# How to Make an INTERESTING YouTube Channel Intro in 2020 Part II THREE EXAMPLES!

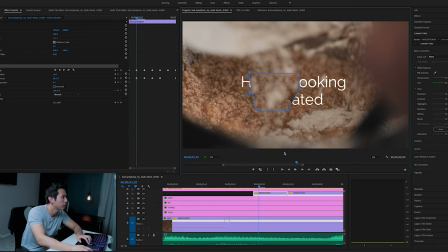497s
This little arrow here makes you able to curve the shape if you want to do that. And then you just repeat for each frame. So now more flower appears on this side, which is why I want to start eliminating more text from here. And then when you play it back all together, what you get is...
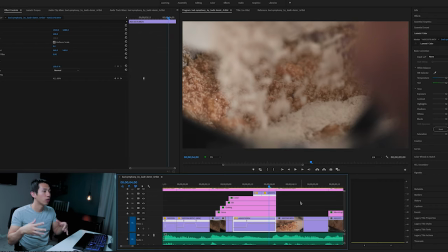517s
So it looks like as the flour is being poured into the bowl, it also is kind of making the text disappear as well.
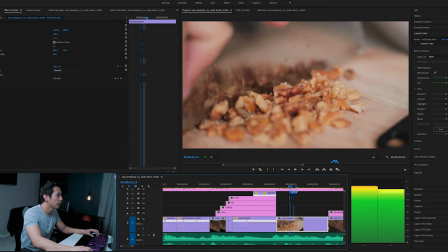523s
Moving on to the next one. This one was a simple cut again, focusing on the food.
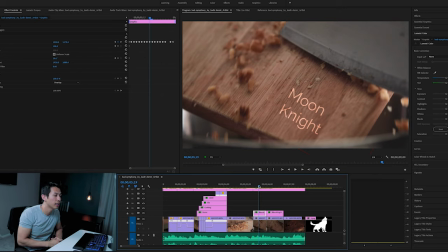528s
And the last effect I did was also another mask. This time the text was on the cutting board. So that way as the walnuts were falling down the cutting board, it also is dragging the text away.
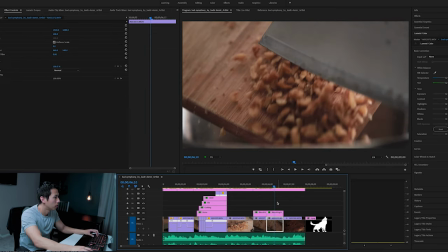538s
So the text will disappear as the walnuts are falling. And as you can guess, of course, a mask was used here.
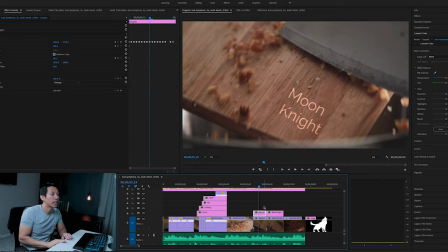544s
It would have been better if this text was actually done in After Effects, but I want to focus just on Premiere. So we'll keep it simple. All I did for this one again was click on T, highlighted the text, and then I just made keyframes just like we did in the last video for positioning.
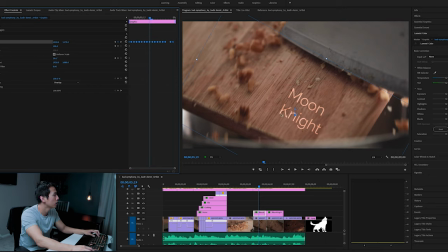558s
So that way the text looks like it's moving along with the cutting board. And then I also did rotation to rotate the text clockwise.
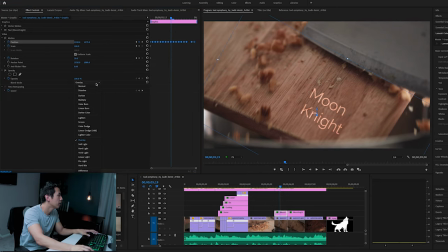566s
That way it looks like it's parallel with the cutting board. And then the last thing I did was I clicked on this opacity layer here and clicked on overlay, because if it was normal, it would have looked fine too, but I just wanted it to kind of blend in with the cutting board. So that's why I clicked on overlay. So it looks like it's blending in with the cutting board. In order to make the mask for this one, it's a little bit different.
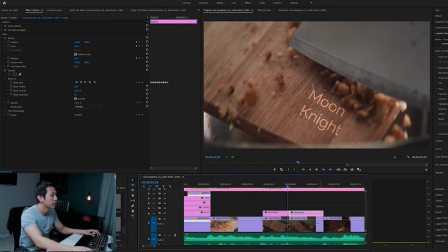585s
So for this one, I'm not duplicating the clip itself, but rather I'm going to new item here and I'm clicking on adjustment layer in order for you to make a brand new layer here.
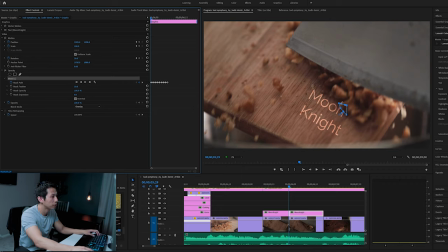596s
And that's when you can click on the pen tool And my first shape is going to be the first walnut overlaying the text here, and then again just repeated it. So I just adjusted the shape for each frame as all the walnuts were being dragged down the cutting board. So as you can see here, you make each individual shape
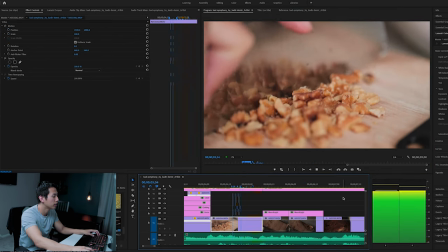618s
until all of the text is completely covered. And then now, playing it back, you get... So all text just disappears nice and clean.
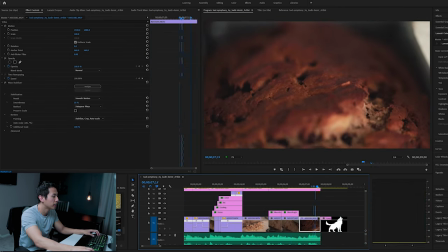626s
And finishing off with the banana bread complete at the end, with finally the drum beat that I was talking about.
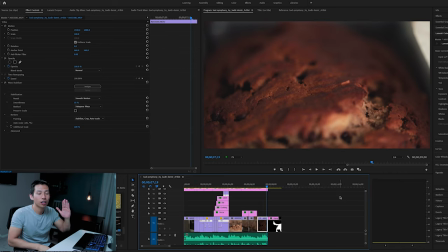632s
So at the peak of this song, you hear this.
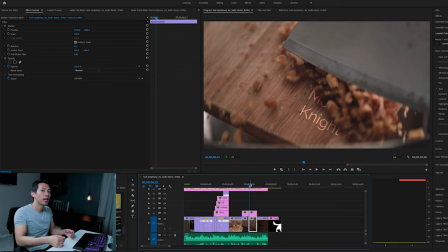640s
Right, so normally it would repeat back because of course the song is way longer than this, but in order to cut off at a very clean point to make it seamless, you want to listen to the amplified peak.
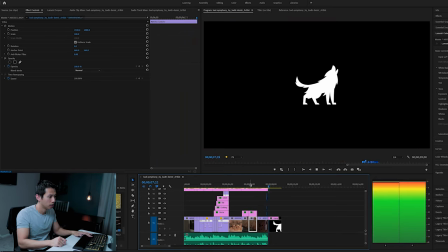651s
So the part where the song gets kind of high. So now normally it would go bum butter dum bum.
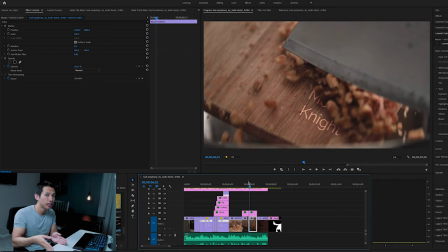658s
So that very last beat is where I incorporated a drum or drum hit to signal the end and the start of your video.
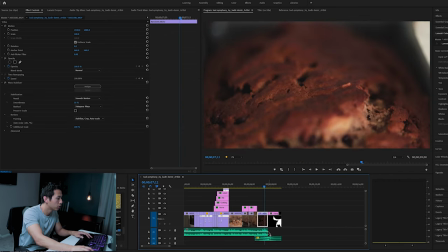669s
So if you notice here, the peak of the drum matches along with the peak of the song,
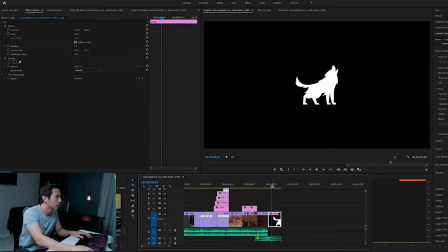674s
and I just cut off the song completely there and then introduced one of my logos. I started getting a brand new logo made. This is actually one of the design ideas. So of course you can incorporate it with putting in your own logo.
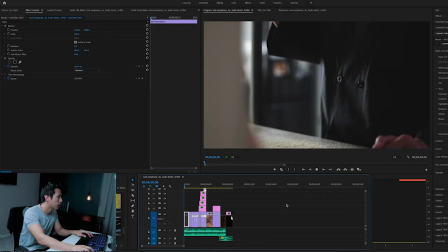685s
Now let's watch it back one more time.
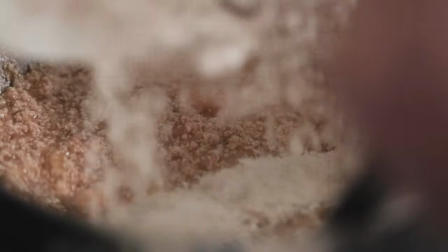Pretty simple, right? So all we did was three major techniques. We used cuts, we used speed ramps, and then we used two masks. So relatively simple, straightforward. Okay, so that was for cooking. Now let me show you one I did for a fitness theme channel.
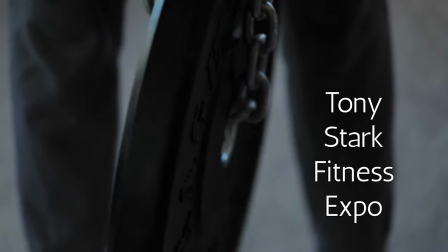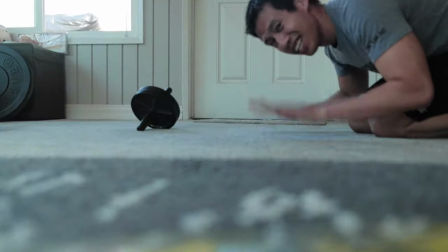So this one is totally different, right? If you're focused on like workouts and different workout routines and fitness overall, then probably music is going to be way more intense. But at the same time, you kind of want a good balance for the music. You don't want something like heavy metal or like hardcore rap yet. Not until at least you get to the workouts themselves, because again, this is something that is repeated in every one of your videos. So you want to kind of ease in your audience. This is more of a warm up for your video.